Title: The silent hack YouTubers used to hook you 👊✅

I'm going to present the same lines in three different ways. Mr. Who is the boss is probably one of the greatest YouTubers ever.
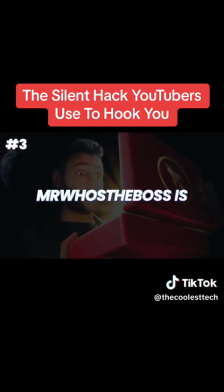Mr. Who is the boss is probably one of the greatest YouTubers ever. Mr. Who is the boss is probably one of the greatest YouTubers ever. Simply using more emphasis on one word in a sentence can make it mean something completely different. And that extra emphasis lets people know what to be excited about, hides any of your nerves, and it's a very powerful retention hack that these guys use all of the time but we're just scratching the surface this next thing i'm going to show you is probably one of the most mind-blowing retention hacks i've ever seen on youtube but before we get on to that i want to talk to you about the thing these youtubers do that is the exact opposite of some of the biggest creators on the planet and it's all because of this there's a lot of other youtubers that do the over-the-top
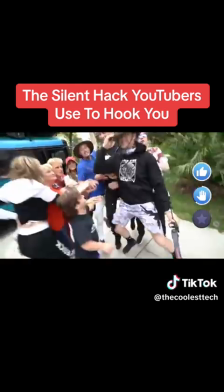exuberant like 150 version of themselves my evolution hasn't gone towards that because i don't find that it actually makes the videos better.
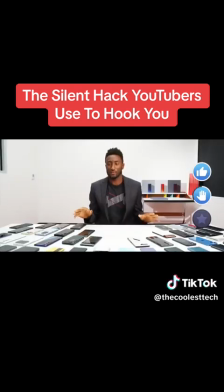So to me, the tech is the star of the show, so I'm not trying to make me more interesting.
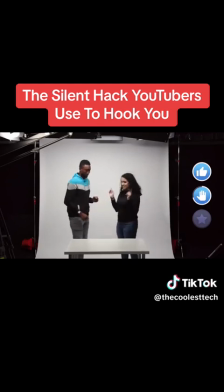Most of what I'm focused on is sharing the tech. For a creator to admit they're not the star of their own channel is tough, but it's smart.
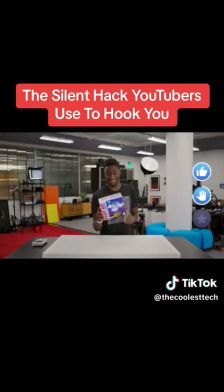And that's what makes his channel so amazing, because he knows what his viewers really care about. So to avoid overpowering that, everything he does is steady and calculated.
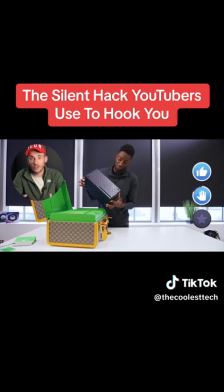And in YouTube terms, it's slow. But Marques has figured out the style that works for his viewers, and that is a retention beast.
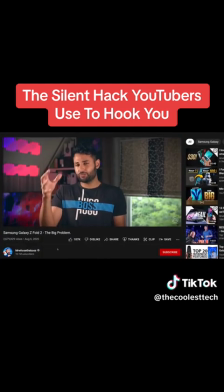And actually, Aaron is the same. He's calm and he's reassuring. But Aaron, even though things were going amazing, still had a massive problem.
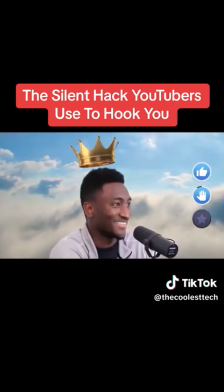Marques. You see, there will only ever be one Marques Brownlee,
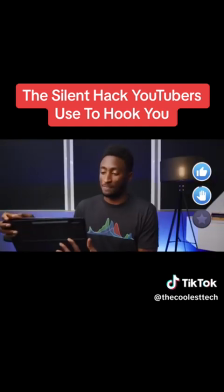and that means anyone out there who's just copying his style will only ever become a watered-down version of him at the very best.
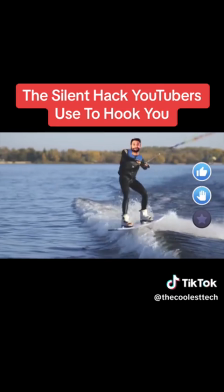So for Aaron to ensure he didn't ride in the MKBHD wake, he had to do something to differentiate. And wow, did he do just that, with probably some of the most amazing retention hacks I have ever seen. And they're one of the biggest reasons every video he makes now gets millions and millions of views.
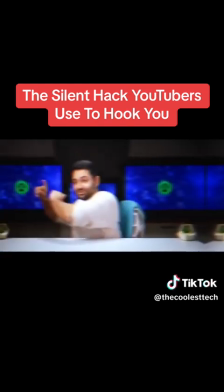But what did he do? Well, he started dancing. Seriously, watch this. Aaron pretty much always starts his video landing in his seat, which gives it some energy.
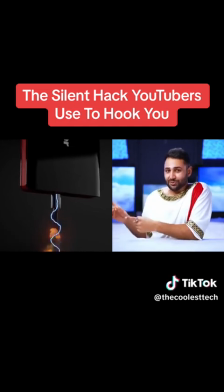Then he points to the left and the scene moves with him. And then he points to the right and it happens again.
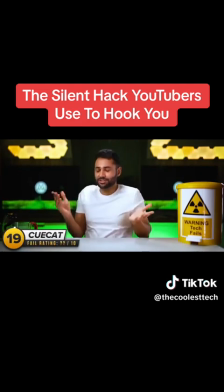And then Iretons fly in from the side and he's catching props from above him and then pulling them out from below him.
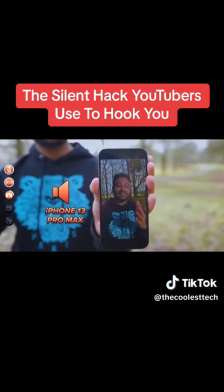And his hands emphasise his points and his body language paired with his calming voice gives it excitement without being too overpowering.
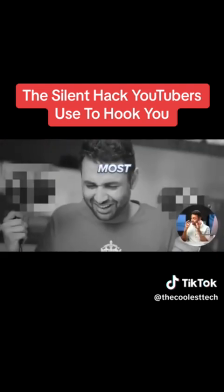And then his editor uses subtle movements, text and sound effects to complement this and all of these things make it almost impossible to stop watching. There's always something new and fun happening but it's never manic and it makes you smile. And that's because Aaron's videos are choreography. And that's the thing about the best YouTubers in the world.
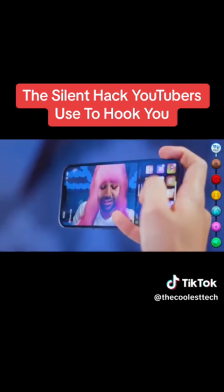What you see on camera is a show which creates an experience to the viewer that helps them connect with the creator on a much deeper level than words alone can achieve.
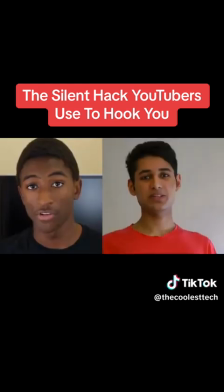And what I love about these two legends is they are proof that becoming a YouTuber isn't about being a natural showman, but developing the skills to become one. But that takes time. And even when you've mastered your communication skills, they alone won't grow your channel. Just like Aaron, you have to start to think outside of the box. But how do you do that though? Well, it starts by clicking this video.
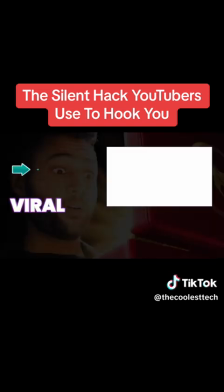Because next you want to combine these silent retention hacks with some viral storytelling techniques that another amazing YouTuber uses. And that's going to take what you've just learned and make it 10 times more powerful.